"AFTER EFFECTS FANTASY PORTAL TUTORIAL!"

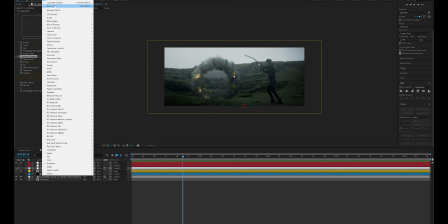1485s
The second one is Turbulent Displace, and you find that under Effects, distort, turbulent displace.
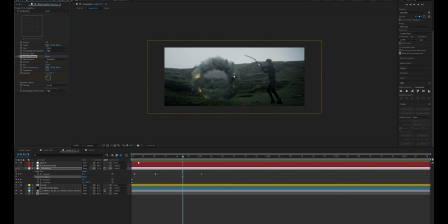1493s
This one is a bit tricky, guys. So if I press U to bring up my keyframes, we need to introduce this as the portal gets introduced, but then we need to animate it kind of like dying down after the effect, after the portal was introduced.
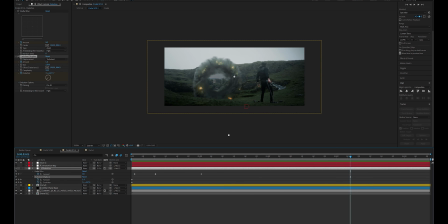1509s
Because if we don't, it's just going to keep wobbling things around, and that's a bit, it's just distracting and takes you out of it. But if you introduce it at, let's say, amount level 5 at the beginning, and then I will scrub through, you see how it gets reduced all the way to 0 at the end.
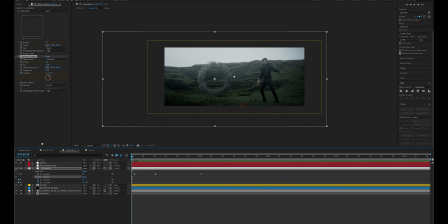1528s
What that's going to do is introduce the effect that takes place, as you guys can see, and then it's going to kind of like take its transparency out, or basically make it kind of like cool down back to normal.
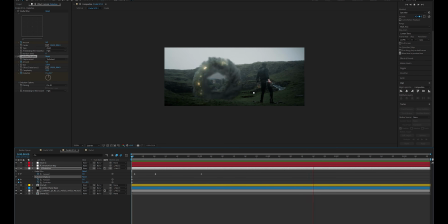1544s
That animation with our keyframes is what kind of like sells effects like these when placed on top of visual effect assets. So the way you do this, guys, is like we've shown before,
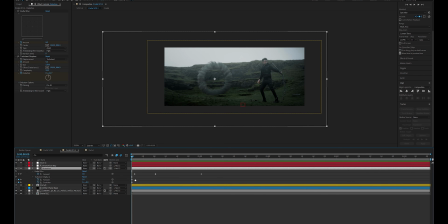1557s
you basically click the clock icon to create keyframes, and then you scrub through and you say, hey, when it first gets introduced, I want it at 5. And as it dies down, I want back to 0. Now, these values themselves would highly depend on your project,
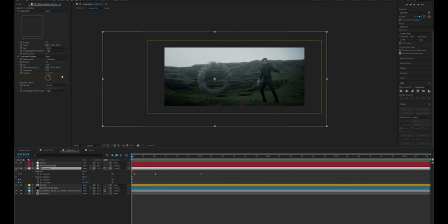1575s
your VFX scene, and what you needed to do. I'm here to show you the thinking and kind of like the methodology behind this. It will be up to you watching this tutorial to take the time and learn from it,
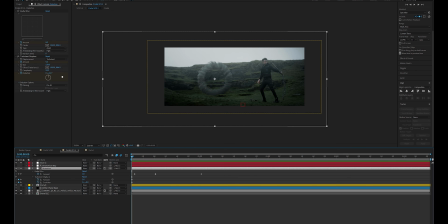1591s
and also apply it to what you do next. If it was up to me, I would highly suggest you guys to just, when you first start out or you're in intermediate, is to try to copy things.
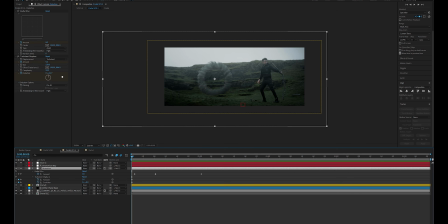1604s
Copy someone's is the best way to get understanding and experience, so that your brain and your creativity can start rolling out. So don't worry to copy someone, guys.
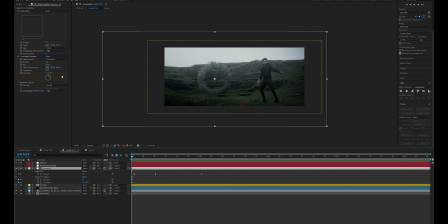1621s
Get inspiration and try to implement what you learn in tutorials like this, so you can pull it off as well. The last thing we need to do when it comes to effects like this is to kind of like create a circle
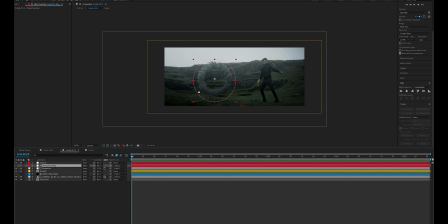1636s
with another kind of like solid, and then link our distortion effect to that solid, and kind of like just expand it so it starts with a shape, and as we go through,
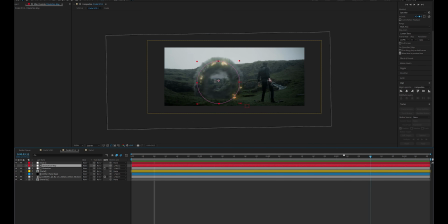1650s
kind of like expands out to kind of like create this kind of like shockwave effect.
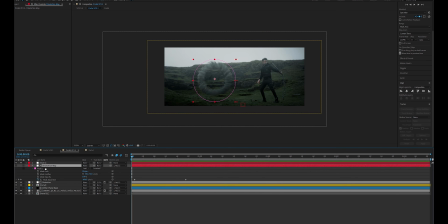1656s
The way you do this is you press M twice, and this brings up the mask properties, and you can see the same exact thinking. We have keyframes that we keyframed, and we expand them so that the mask, the circle, goes kind of like in a pulse motion.
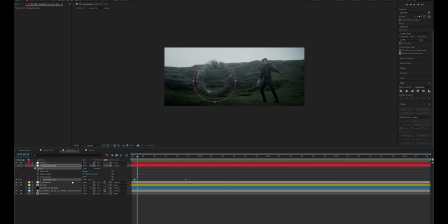1673s
So as you guys can see here, mask expansion is at -445, which basically makes it nothing, right? And as we scrub through, it gets bigger and bigger and bigger, all the way to 2291, whatever that means, right? It's basically bigger than our composition.
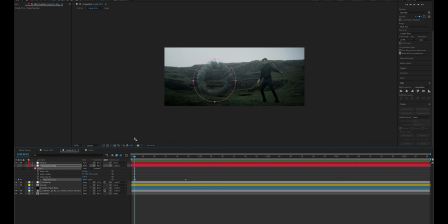1690s
So what this little animation shows here is that, hey, we went to like a dot because it's -600 in the circle right here, and with this span of keyframes, boom, it just exploded.
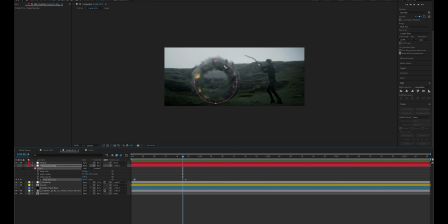1702s
This is how you kind of like cheat a pulse distortion effect by using this solid mask,
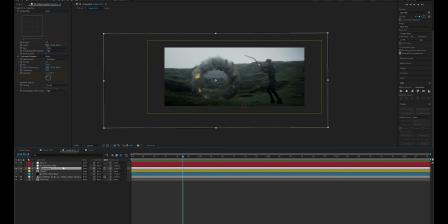1711s
linking it as a track matte to our distortion layer, and then using radial blur and turbulent displace in combination to create this kind of like pulse effect.